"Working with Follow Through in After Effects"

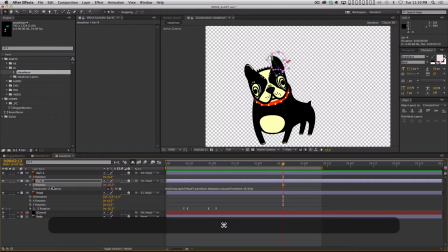(16:48)
I'm gonna copy, I'm just gonna select zerotation, copy, paste it onto this, and there you go. And now both ears are gonna follow whatever that head does, minus 3 frames. It's awesome. I could very easily make this expression a lot more complicated and add controls.
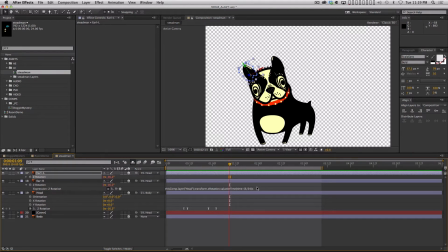(17:05)
So you had a slider that would actually set the delay, and then maybe a multiplier to multiply it so it doesn't rotate as much. I'm trying to keep this a little bit simpler. So we're gonna leave it there, okay? And then what's cool is then you can just do this, do another motion.
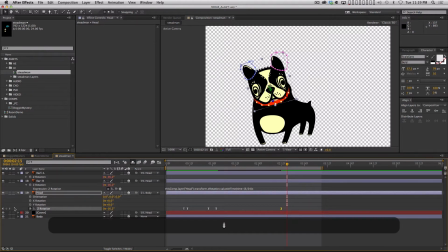(17:21)
Put a keyframe, maybe go forward a couple frames, maybe 3 frames this time, and we're gonna anticipate this way. We're gonna jump forward, have the head rotate back, but it's gonna overshoot. It's gonna go a little too far, 3 frames, and then it's gonna come back here, okay?
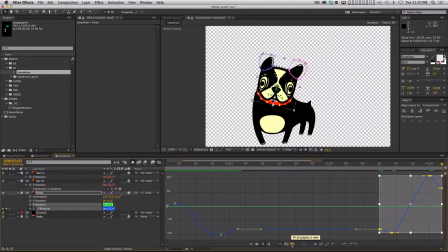(17:36)
And we're gonna select those keyframes, go into the curves editor, click our little fit graph to view, and actually I wanna click this button, fit selection to view. Let's turn off our transform box and let's just adjust these curves. So again, the head should feel like it has some mass to it, okay?
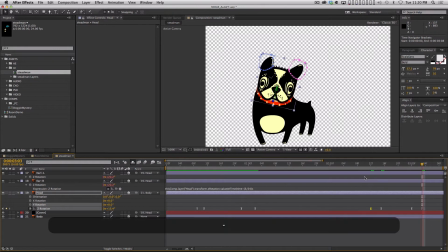(17:56)
And let's jump out of the curves editor, come back here, take a look at that.
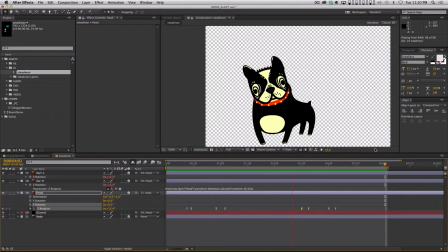(18:01)
All right, and the ears will automatically follow through for you, okay? You can see the masks aren't perfect. You're kind of getting some little jaggy edges there. Normally the anal retentive in me would fix that. But I just want to show you guys how you can get automatic follow through in the ears.
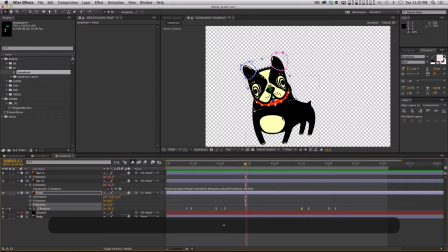(18:20)
And I think hopefully this is demonstrating that. I want to show you guys a few more tricks, before this tutorial ends. One thing that I like to do a lot, if the head's doing one thing and the ears are doing one thing, I might want to add like a little bit of a secondary motion to this, right? Just to give it a little more life,
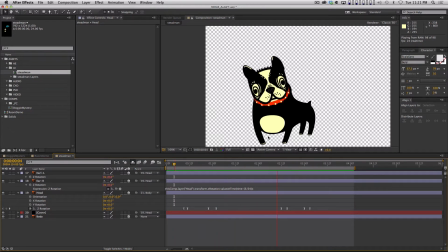(18:40)
especially when you're using a 2D piece of artwork like this and you don't have it all broken up into legs and it's not rigged and you don't have joints. And so you really have to just do a lot of faking to give the animation life. But you can still use the principle of follow through.
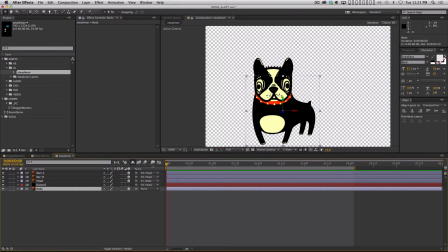(18:54)
So what I mean by that is have a motion sort of precede this motion, right? What we have is the head rotating followed by the ears rotating. Well, what if something preceded the head rotating? For example, we could grab the body. Let's move the anchor point down here to the foot, okay?
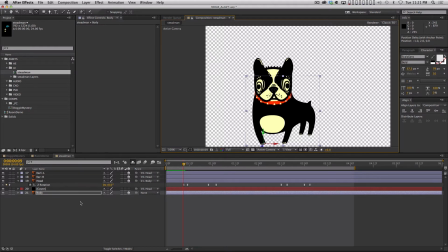(19:13)
Because that's where the dog is standing. And I'm gonna open up the scale property. And for now, I'm gonna line the scale keyframes up with the rotation keyframes, just to make sure it's happening at the same speed. So I'm gonna put a keyframe here. I'm gonna move forward and I'm gonna unlink the properties,
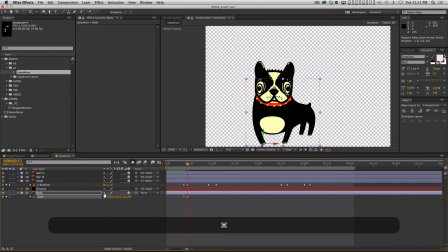(19:30)
the XYZ, and let's have that dog shrink down a little bit. Then I'm gonna go forward to this keyframe. By the way, J and K, also very useful keyboard shortcuts, jumps between keyframes. So it shrinks, then it scales up, okay?
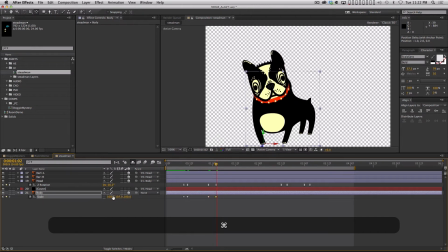(19:48)
It kind of overshoots, and then it comes back down, right? And I'm actually gonna have it overshoot a little bit on the way down too. Just cause, and then it's gonna go back to 100. Let's select all these keyframes, easy ease them, hop into our handy dandy animation graph.
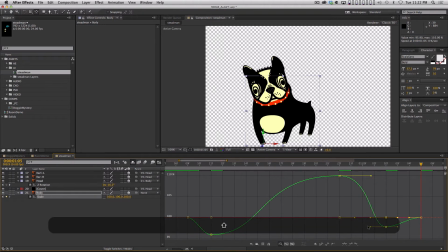(20:10)
and make sure that this really feels like there's some mass behind it. And let's see. All right, and now let's set our out point here. Take a look. Okay, so that's kind of nice, right?
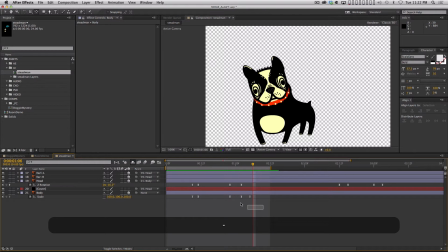(20:23)
It's not bad, but it's gonna really help sell that animation if I maybe move these back 3 frames, right? So now it feels like the scale is kind of helping the dog get momentum to turn its head, which in turn is helping the ears turn, right?
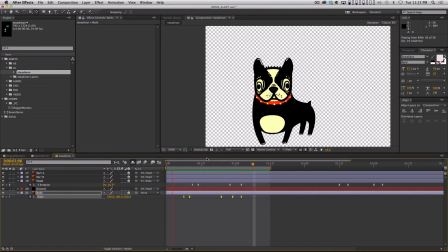(20:39)
And that's what follow through is. It's sort of a chain of motion traveling through whatever object is moving. All right. And it's pretty simple. And you can use an expression to kind of automate pieces of it, right? An ear or a tail or something else.